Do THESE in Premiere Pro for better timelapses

If it's like, where are you watching from today? Let me know in the comments. Today, I'm giving you 5 Premiere Pro time-lapse tips that I use to make my edits more interesting. Let's begin. So I moderate the time-lapse subreddit, which is quite a large community of people submitting time-lapse content pretty much every single day.
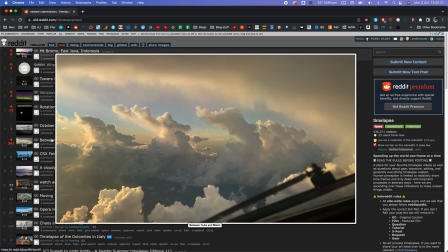Dozens of clips get posted. And out of all these clips, oftentimes when I watch them, my heart breaks and I start crying and I'm deeply emotional because they have a lot of movement to them. This is one of the tips I always share, like, you know, get a solid tripod, make sure your time-lapse setup is sturdy so you don't get any movement, because that pulls the viewer out of that cinematic experience you're trying to give them as a creator. But sometimes, you know, you just get movement in there.
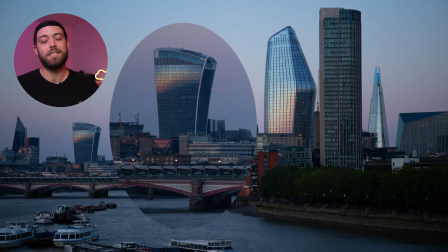Now, what's the best way to fix it? Well, the easiest way to fix it is the warp stabilizer. I know.
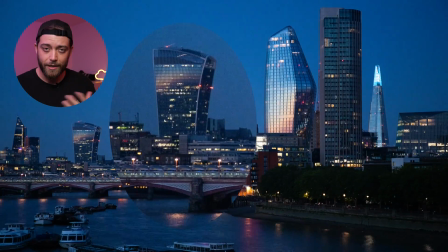Most of us know the warp stabilizer from stabilizing hyperlapse clips that, you know, I've got a whole playlist about that,
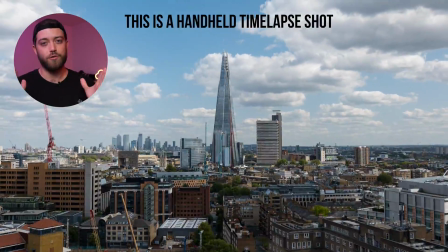but it also works to really lock off your shot, call it tripod mode or lockdown mode or whatever you want to call it.
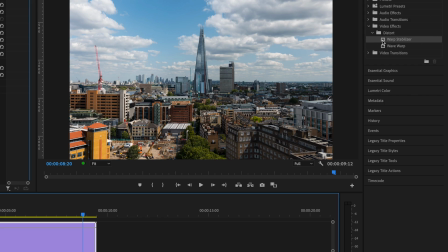Drag your warp stabilizer effect on your clip in your timeline, go to the effects control tab,
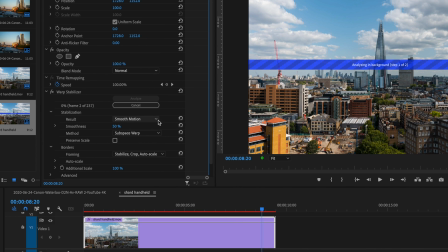set it to no motion instead of smooth motion, and bada bing, bada boom, you have no motion.
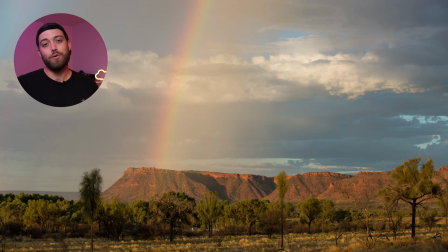Wobble be gone. Now that your shot is locked off, it can get a bit boring if your shots are all lined up and they're just static shots.
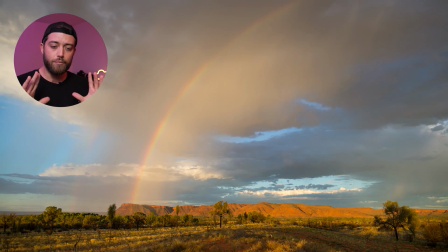If you don't have a motion control device to add a little bit of motion yourself, you can push in or pull out or sideways move your shots in post.
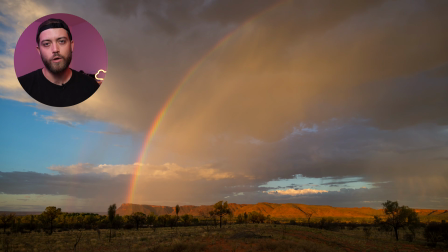We have large resolution photos that we're working with, so let's use that resolution. If you're in a 4K timeline and you've got 6K footage, you can scale out quite a lot, still retain your full resolution, and then kind of move your footage around.
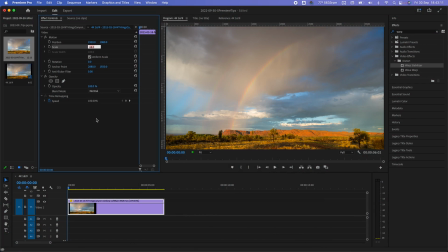Once again, you're going to your effect controls tab with your clip selected in the timeline, and then you're going to go check out your position or your scale parameters. Go to the first frame of your clip, enable the chrono icon to enable keyframes,
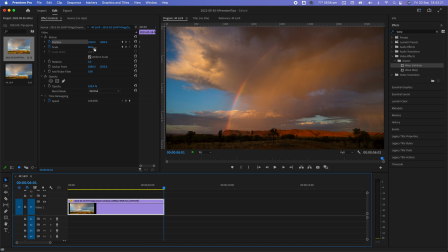then go to the last frame of your clip and add another keyframe using this little diamond button. And then you can change your parameters like position or scale or rotation even
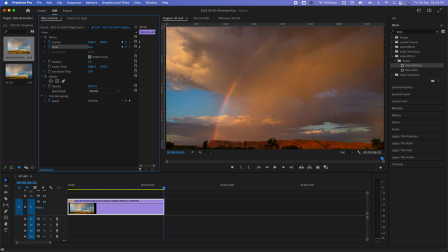to kind of push in or pull out or move sideways to add a little bit of interest to your shot, to keep it a little bit dynamic.
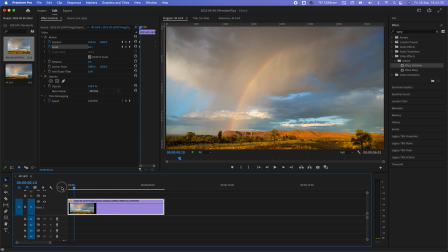And I often use this to guide the viewer's eye towards a specific point or a cloud or a certain movement in the time-lapse clip. So that used keyframes. I use keyframes all the time. The next one also uses keyframes, but in a different sense. But before that, a word from the sponsor of today's video, which is you, potentially.
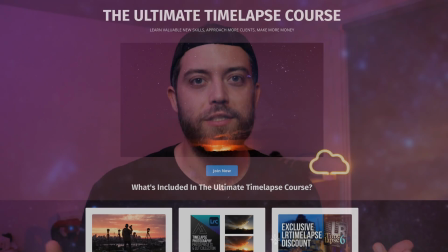So I assume, or I hope you know, that I've created the ultimate time-lapse course, which is a mega online video course all about time-lapse, hyperlapse,
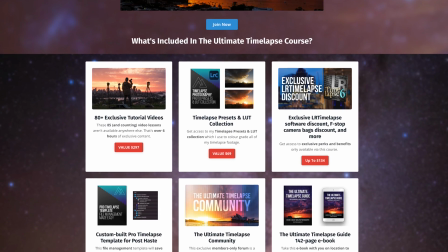astrophotography, almost 100 videos in there, hours and hours of content, LR time-lapse discount codes, Lightroom presets, video LUTs, a exclusive community forum, all this stuff is included. Now, from the ultimate time-lapse course, I've collected the basics of time-lapse and I've created a new course called Time-Lapse for Beginners, which you can check out down below.
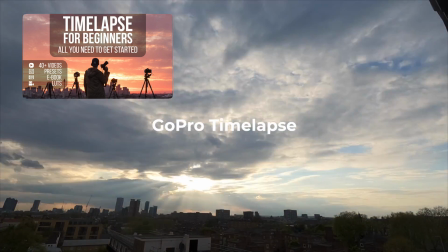It costs $97. It comes with all these things as well, including the Ultimate Time-Lapse Guide, which is an ebook that talks about hyperlapse and astro and all those things. It's got the community forum exclusively for students where you can connect and ask me questions directly, etc. And if you use the code that you see on screen, you get an extra $10 off your purchase, which is a pretty darn good deal if you ask me. So if you want to improve your time-lapse skills, check it out down below. And if you have any questions, let me know as well. Now, up next, my favorite type of transition. It's speed ramping. Speed ramping is manipulating your speed of your clip. It works really well if you speed up the start and the end of your time-lapse clip, and here's how you do that.
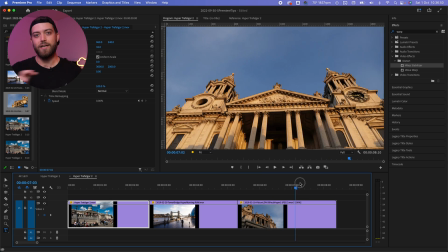Let's work with a couple of sideways hyperlapses in your timeline.
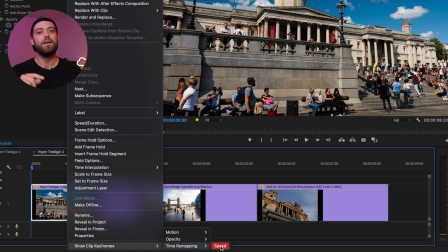Select one of these clips and then make sure that you can see your time keyframes in the timeline.
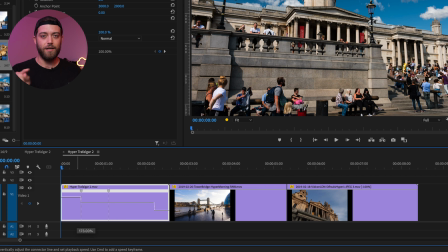Up next, create 2 keyframes in that clip, and then to the left and to the right, that line, you're going to drag that up, which increases the speed, which shortens the clip. I hope that makes sense. Then using these handles, you're going to drag them sideways so you get a bit of a ramp, but that is a linear ramp, which can be quite harsh.
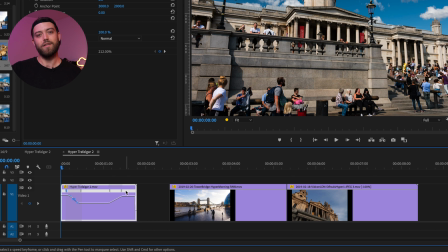So you're going to use that little tool in the middle there to smooth that ramp out, create a bit of a Bezier curve, as we call it.
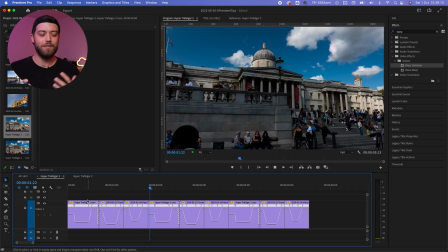And that allows you to create these really smooth, organic,
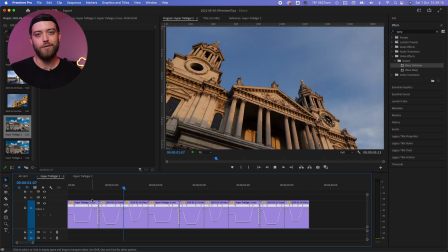fluid speed ramps, which is a great way to transition from one movement into the next movement.